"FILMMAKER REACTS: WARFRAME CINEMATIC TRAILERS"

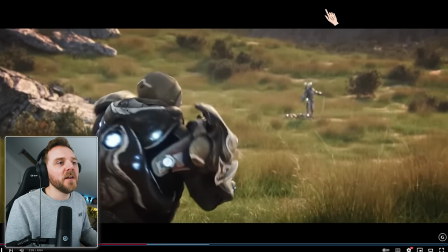why was that different from any sort of hollywood blockbuster
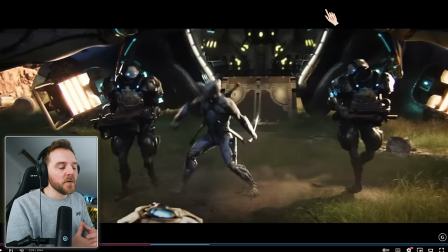i'll tell you why we can see what's happening this had more of a martial arts cinematography style to it and a direction which i absolutely loved and prefer i can see what this tenno is doing and martial arts is a dance all fight
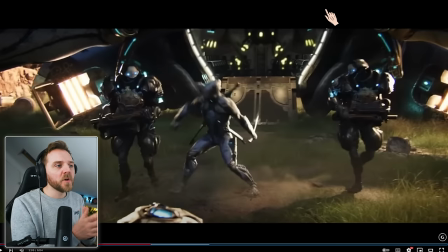scenes are a dance yes you will still have close-ups and you want close-ups but can imagine this was shot like um the born identity you can't
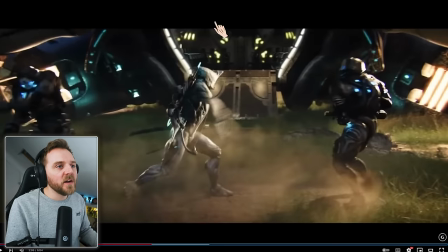see it so when you watch martial arts you know we can see all the motion but it still looked epic didn't it because they're filling
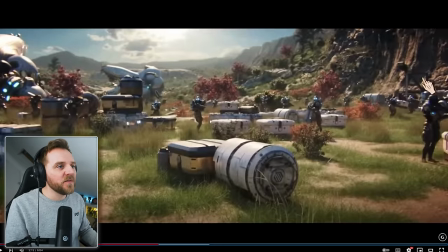all the layers all the shots up all the framing has been filled up look at that that
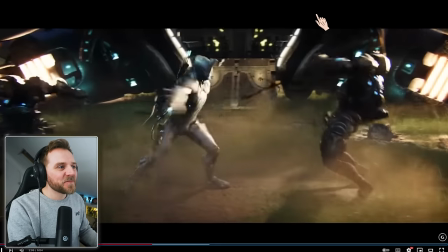was brilliant wasn't it oh my god so we've got like a one shot going on
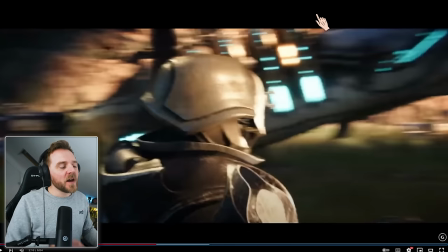done all his motion yeah the camera's moving around the camera then does a quick orbiting shot around the subject as
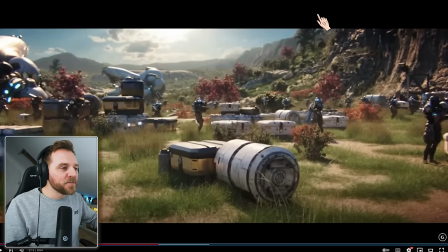he falls tilt up boom what a fantastic way and i'll call that the thread of storytelling so you are led on a journey throughout the cinematography and the journey of the film that's exactly what that was and that was that was chef's kiss and then look it's kind of keeping with the head
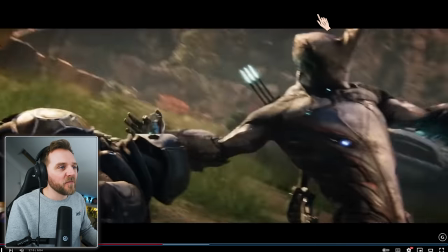movement isn't it and then he's off i'll cut the slow motion
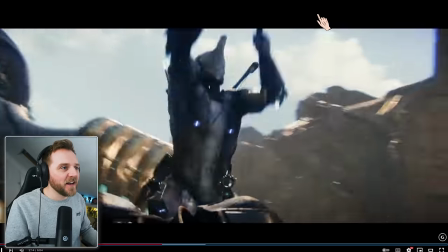bits love it let's go back i want to see that again okay
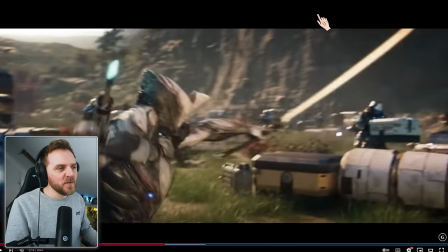so what i love about it is we're continuing not with the one motion but
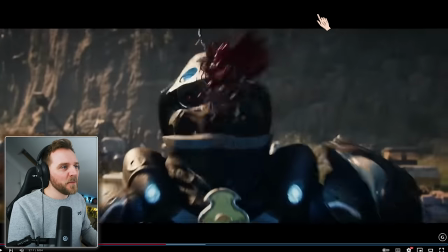we're look it just goes with the blade oh so good let's go back and
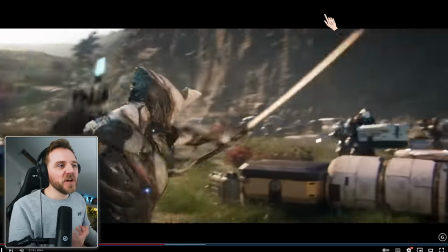watch it again but it feels like it's really shot on the camera gorgeous
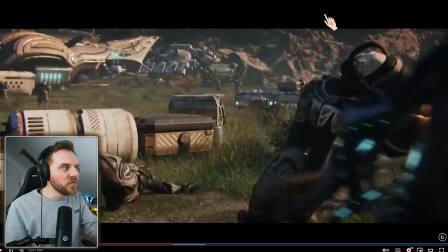see that's fine to have a close-up but i can still roughly see what he was doing oh my god i love this choreography
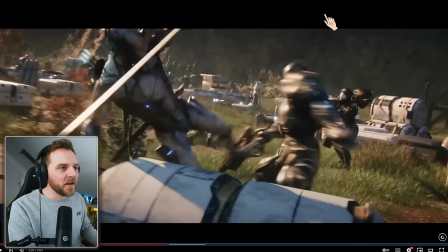look at this move wow i love it so good and the camera is moving with
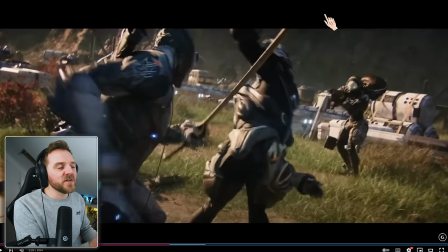him so it gives him the trajectory that he's going more momentum
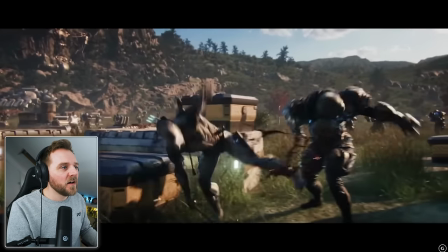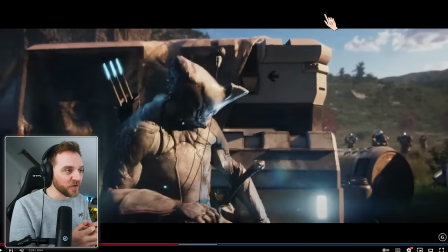oh mate this is absolutely blowing my mind this is awesome i love it this is proper martial arts i can see what the fuck is going on and i'm getting excited about it it's they it's kind of got that mixture of power rangers but obviously way cool and power rangers it's got a mixture of
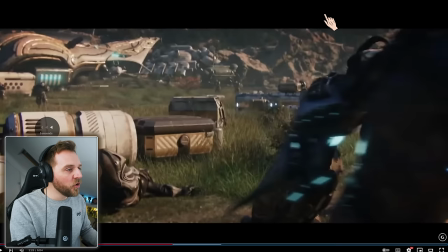do you know what I mean people in costumes moving but it's got the goreness not quite as gory as one of my favourite franchises and that's the guy of a
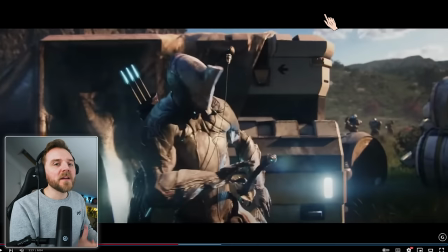it's a spectacle do you know what I mean
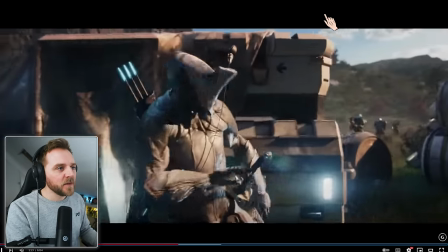you really feel like the camera is led with him because he's centre frame look at that, that whole motion he was centre frame, he's coming in boom,
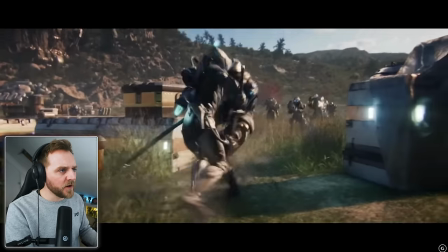he's just a little bit boom, centre frame runs off to the screen right center frame it keeps him in the middle so you keep with him
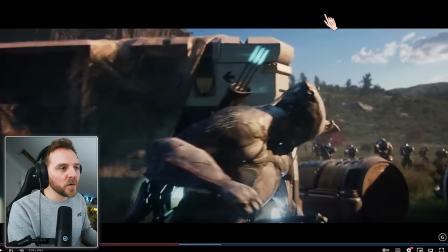so we do feel like we are his eyes
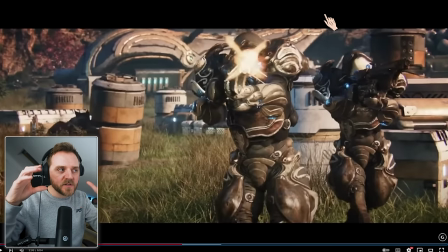we see only what he sees in his peripheral and how clever that is by just keeping your subject in the center of the frame that will do the trick for you
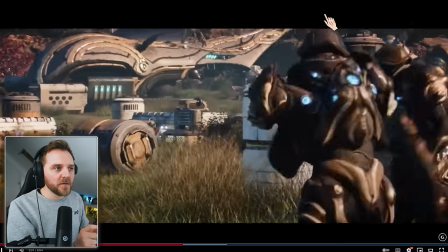wow see that while that that one shot that's really powerful of the tenno Look at this.
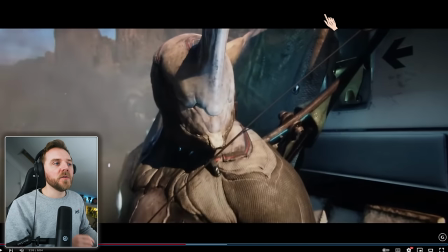Why did that look really powerful? Because the camera dollied into him.
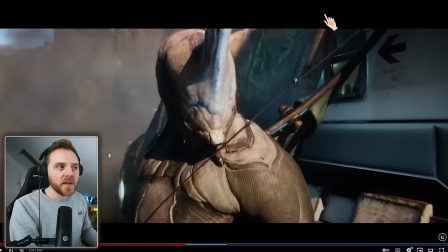It was an important moment for this character. He hasn't even got eyes, yet we feel connected with him because it's roughly framed here.
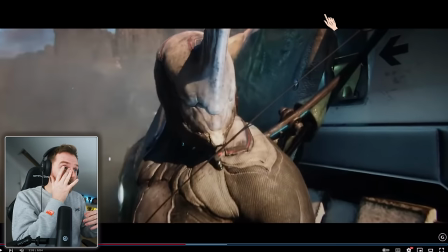I've had that before. People go, so you know you always talk about closest of the eyes and it's very important, but how do you get around a character that doesn't have any eyes by having it still here? your brain will fill in the gaps and how you connect with them
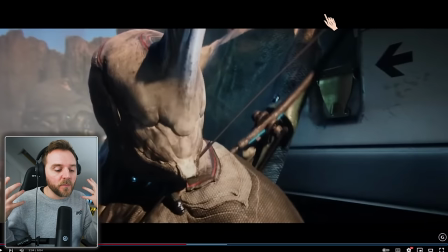because then what happens is because it's that close you then look at the rest of the body motion to tell you what they're feeling
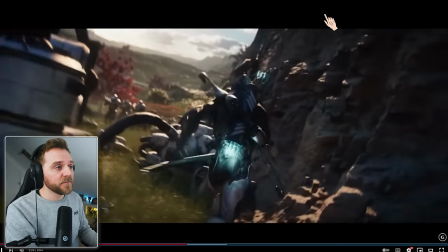I understood what this Tenno character was feeling love that
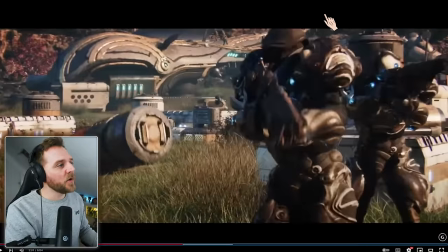oh my god I've got my backwatches again I apologise that this video is long and I hope you guys stick around because this is awesome
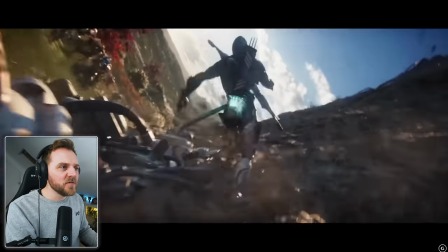there's so much to learn here Look, look, the way he runs and the way the camera went with him.
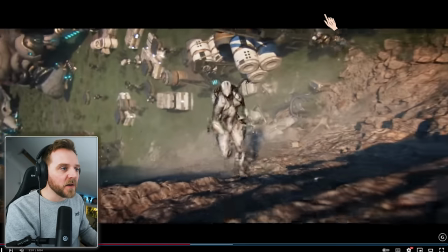It kept him, he's still center frame. What an interesting way of doing it. Because the camera's doing that.
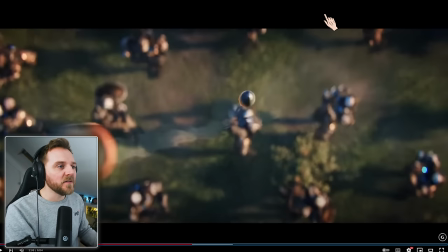You feel like you're still with him and you are him. This is exactly what he sees and feels. This is beautiful.
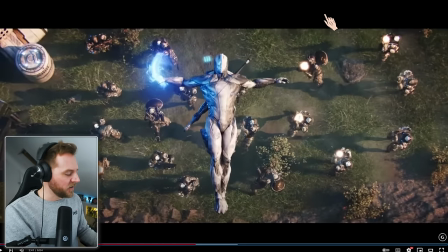Look at that. Wow, I'm just shocked. And another thing about lighting, if you're doing drone shots or anything like that, try to shoot it in sunset which this is also golden hour or sunrise and that and the reason being is because you get loads of
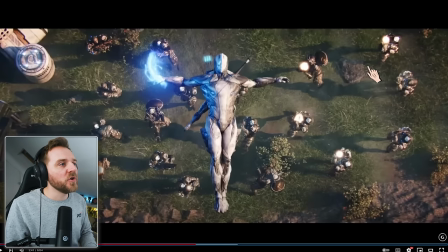texture on your shots look at these lovely long shadows gorgeous the lighting is softer as well as in on our subjects but you get lovely texture if you shoot in the middle day everything's all really harsh and it's just it's not great unless you've got
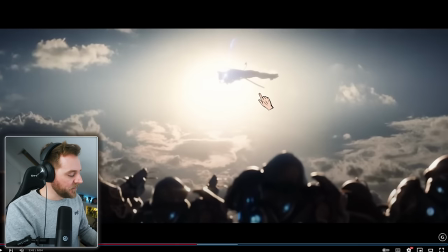huge diffusers going on look at that cinematic please why is it cinematic guys look at that look at this it's like a fucking picture isn't it gorgeous and look at the layers
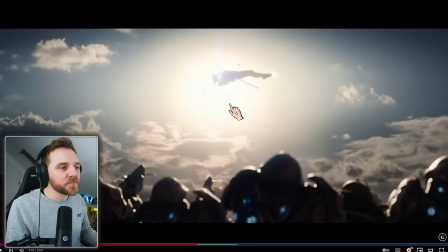foreground may ground background being the sky brightest whitest light on screen is here they want you to look you're going to look anyway they just fill it all up don't they
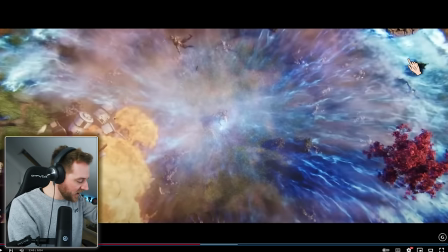what i love about that it was very slow and then he zoomed it he then come it sped up didn't it Very slow, very slow.
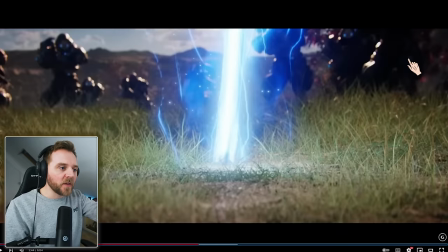Speed ramp. Now, it almost looks like they sped him up a little bit just to make sure they bring the impact down.
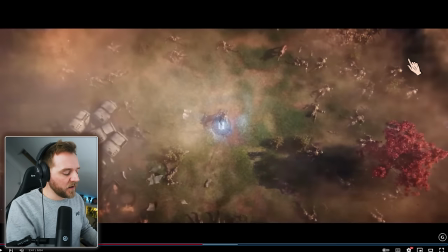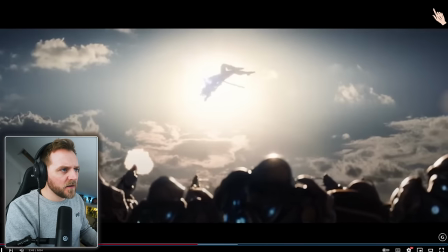Yeah, that's really interesting. I'm gonna watch it again But I'm gonna go frame Comes crashing down.
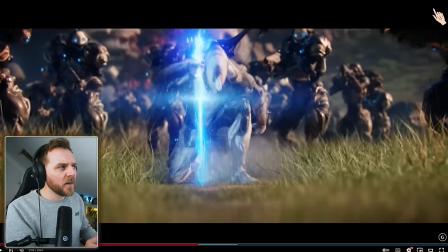There's just just brief shots, isn't there? But it's enough to tell your brain what is going on
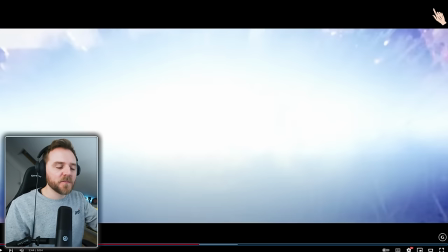See that it was a whoop whoop whoop bang and then they did it out They did a flash they did the cut on the biggest flash because that's blocked most of your framing up
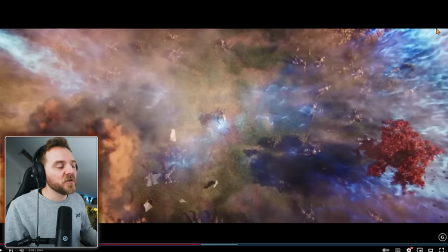up perfectly to your wider on the outside and just to show the destruction they could have done it from it coming
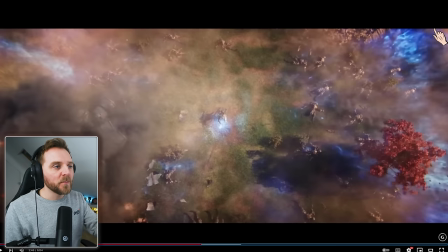out and following it out and blowing up that way but this doing it this way because you've already had a previous shot of it from earlier on it just looked like more
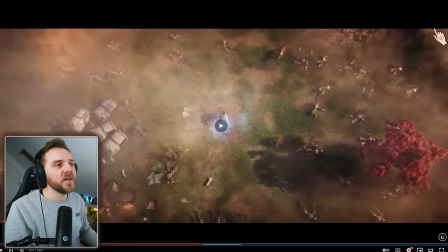it was more epic and you can really see the destruction how the fuck that dog survived all that oh then the dog comes walking in
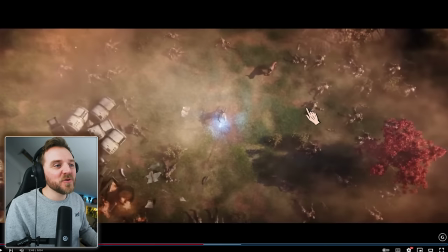but see what i mean about the shadows so if this was shot middle of the day that shadow would be here look dog shit dog shit okay um but look at the shadows you can see everything
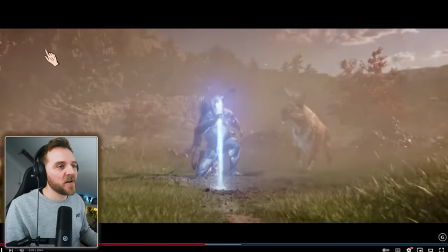it just looks so much nicer doesn't it yeah shoot beginning or end of the day if you can or if you are going to shoot in the
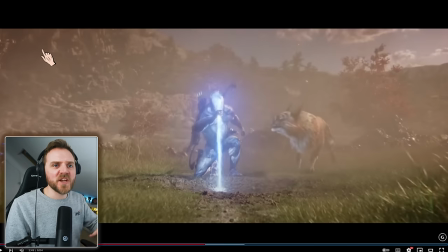middle of the day make sure you've got lots of diffusers so bed sheets or just buy some actual diffuser because what it does, it diffuses that light so you can make your subjects softer. But you're not going to be able to get nice long shadows like this.
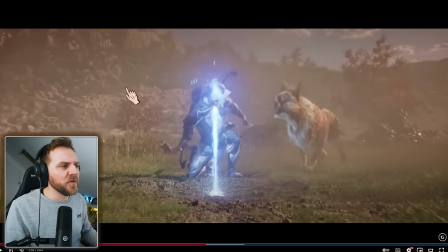Not unless you deliberately direct a light. You need a powerful light, at least 300 to 600 watts.
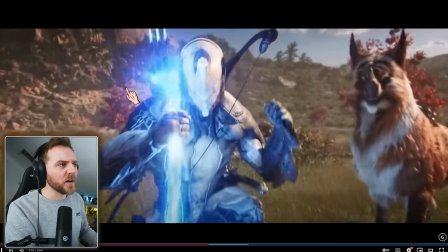That's what we like to use.
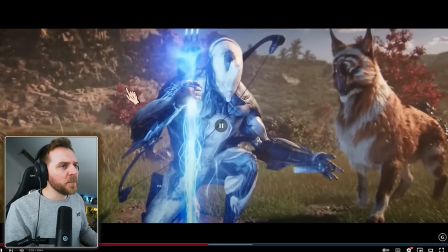I'm going to go back fire and watch that. Camera's dollying in. These are beautiful transitions, aren't they? That's really interesting.
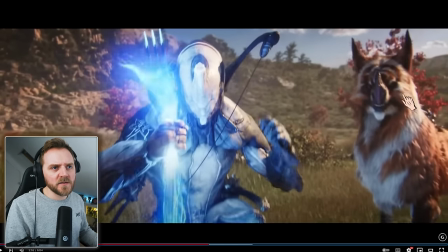That dog's gorm has got a head like a lotus. Oh, the printing.
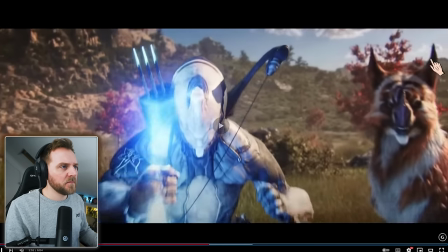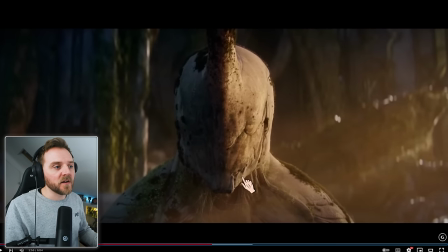That was stunning. So again, that's called a match cut, guys. Okay, so you match the frame.
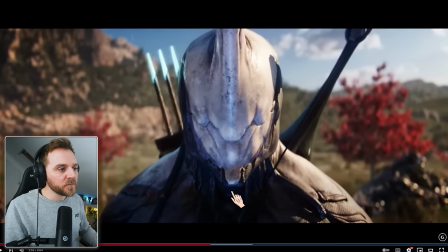Or you try to match it as much as possible. So the thing is, the camera's moving.
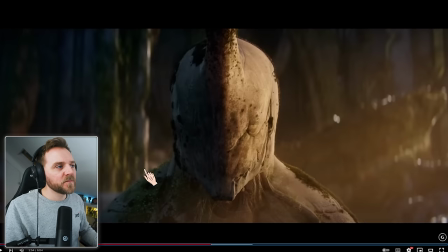Look at that. Boom. See? Lovely. Done such a good job. Look at this lighting. Darkness of it. Goes to show you, that was all very colourful, wasn't it?